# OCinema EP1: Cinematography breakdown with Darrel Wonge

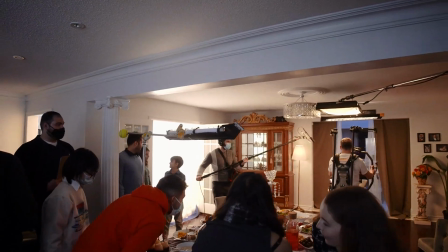[0:26]
Hi, my name is Darrel Wonge, and I'm a DOP/cinematographer.
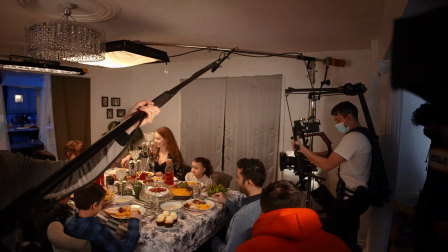So we're here today shooting a charity commercial for IDRF, focusing on Ramadan. We have a good crew of about 12 to 15, I would believe. And yeah, we're being a little bit more on the creative side with this. We're shooting 4 scenes in total over 2 days, and each scene's a one take.
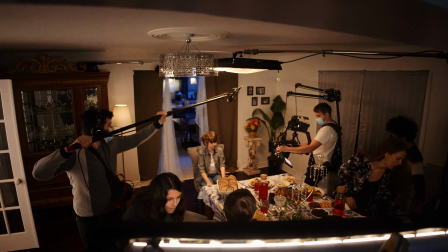[1:01]
We're gonna do this nice futuristic transition to show how people's donations affect and help families.
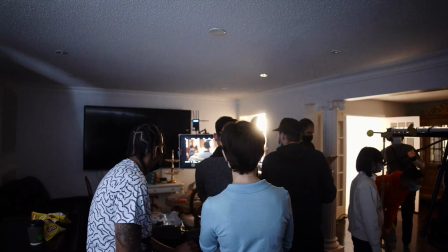[1:10]
So the first scene starts off with in a lovely, wealthy living room,
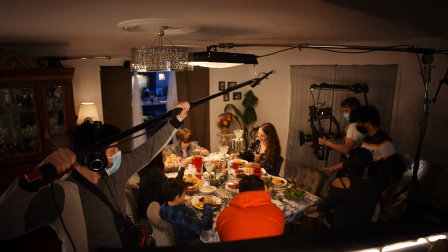[1:15]
and then we get into a transition on the pullout, and we're like in a third world type of setting, more poor type of setting. And the whole idea of this campaign is to help raise donations for families that need it to help them live a better life. So when I was first brought onto this project, the director, Adeel, told me that he wanted a warm family setting. I'm used to lighting things a little bit more moody and dark,
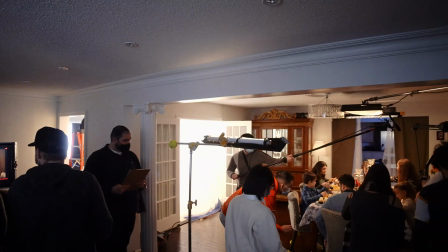[1:47]
so it was a fun little challenge to brighten things up a little bit, to make it feel warm in here, happy family,
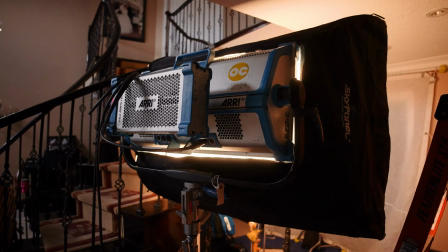[1:55]
and that goes along with how the donations help these families. So when it came to lighting, I wanted, when people see the project, I wanted them to feel the warmth, I wanted them to feel like they are part of this family.
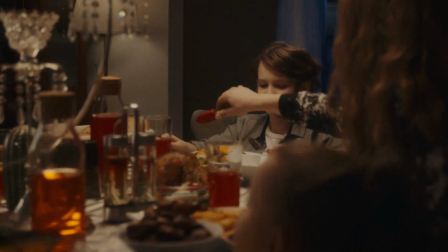[2:05]
We went with a tungsten feel for most of the lighting setup for it.
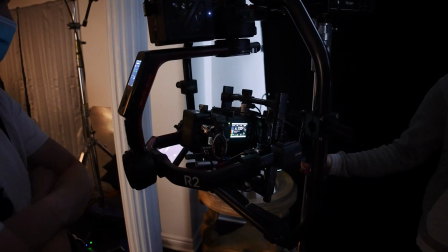[2:12]
For this project, we decided to use the Ronin for efficiency reasons instead of going over the dolly.
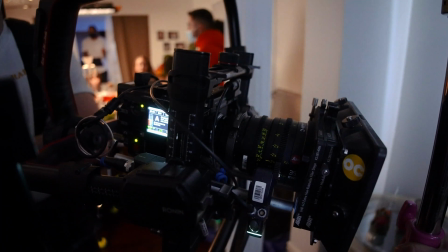[2:17]
We paired the Ronin with the Red Raptor V and the Cinemachron lenses,
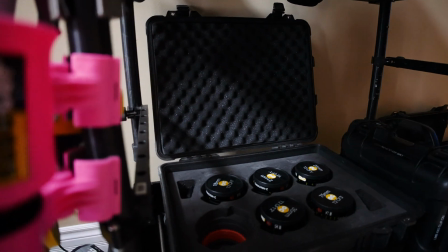[2:22]
which give a great highlight roll-off for us and a good shallow depth of field.
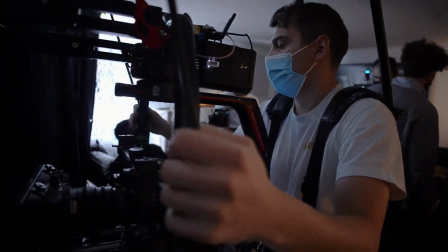[2:27]
They're fast lenses, lightweight, great for gimbal usage.
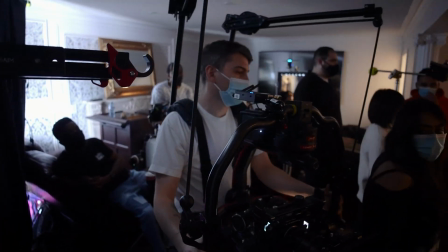[2:31]
The lighting setup for the first scene is a bright, warm family setting. So we went with the Light Mat 4 for an over-top headlight to play off the chandelier.
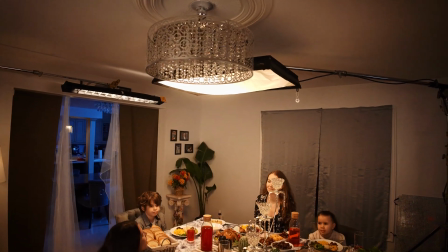[2:41]
And then we used the pixel tubes for hair lights. Back room of the kitchen, we have a Freestyle 31 to give off a little moonlight feeling to the blue and the tungsten contrast.
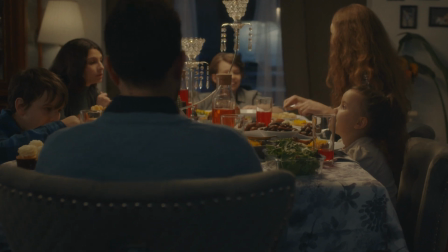[2:53]
And then we use aperture MCs in the chandeliers in the kitchen, so we'd be able to dim it down as well. So that's it for today. Thank you for listening to the breakdown. Hope you enjoyed it, and I guess I'll see y'all next time.
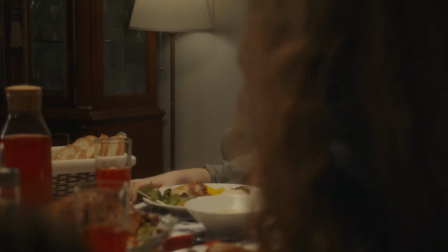[3:14] This Ramadan, remember to be kind, remember to be generous, and remember most of all, to be grateful.
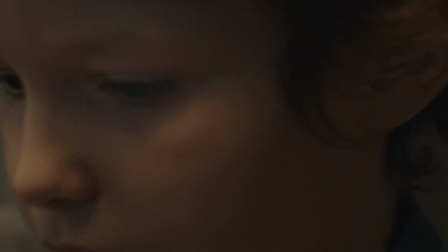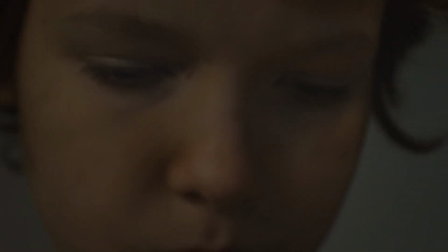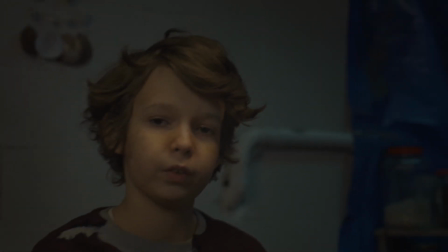[3:35] Because not everyone has the same reality.
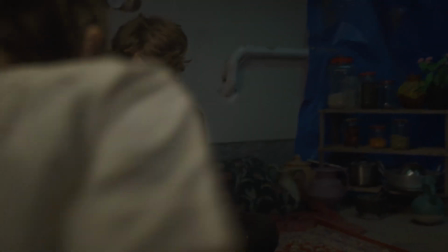[3:41] Donate now and help provide families with food.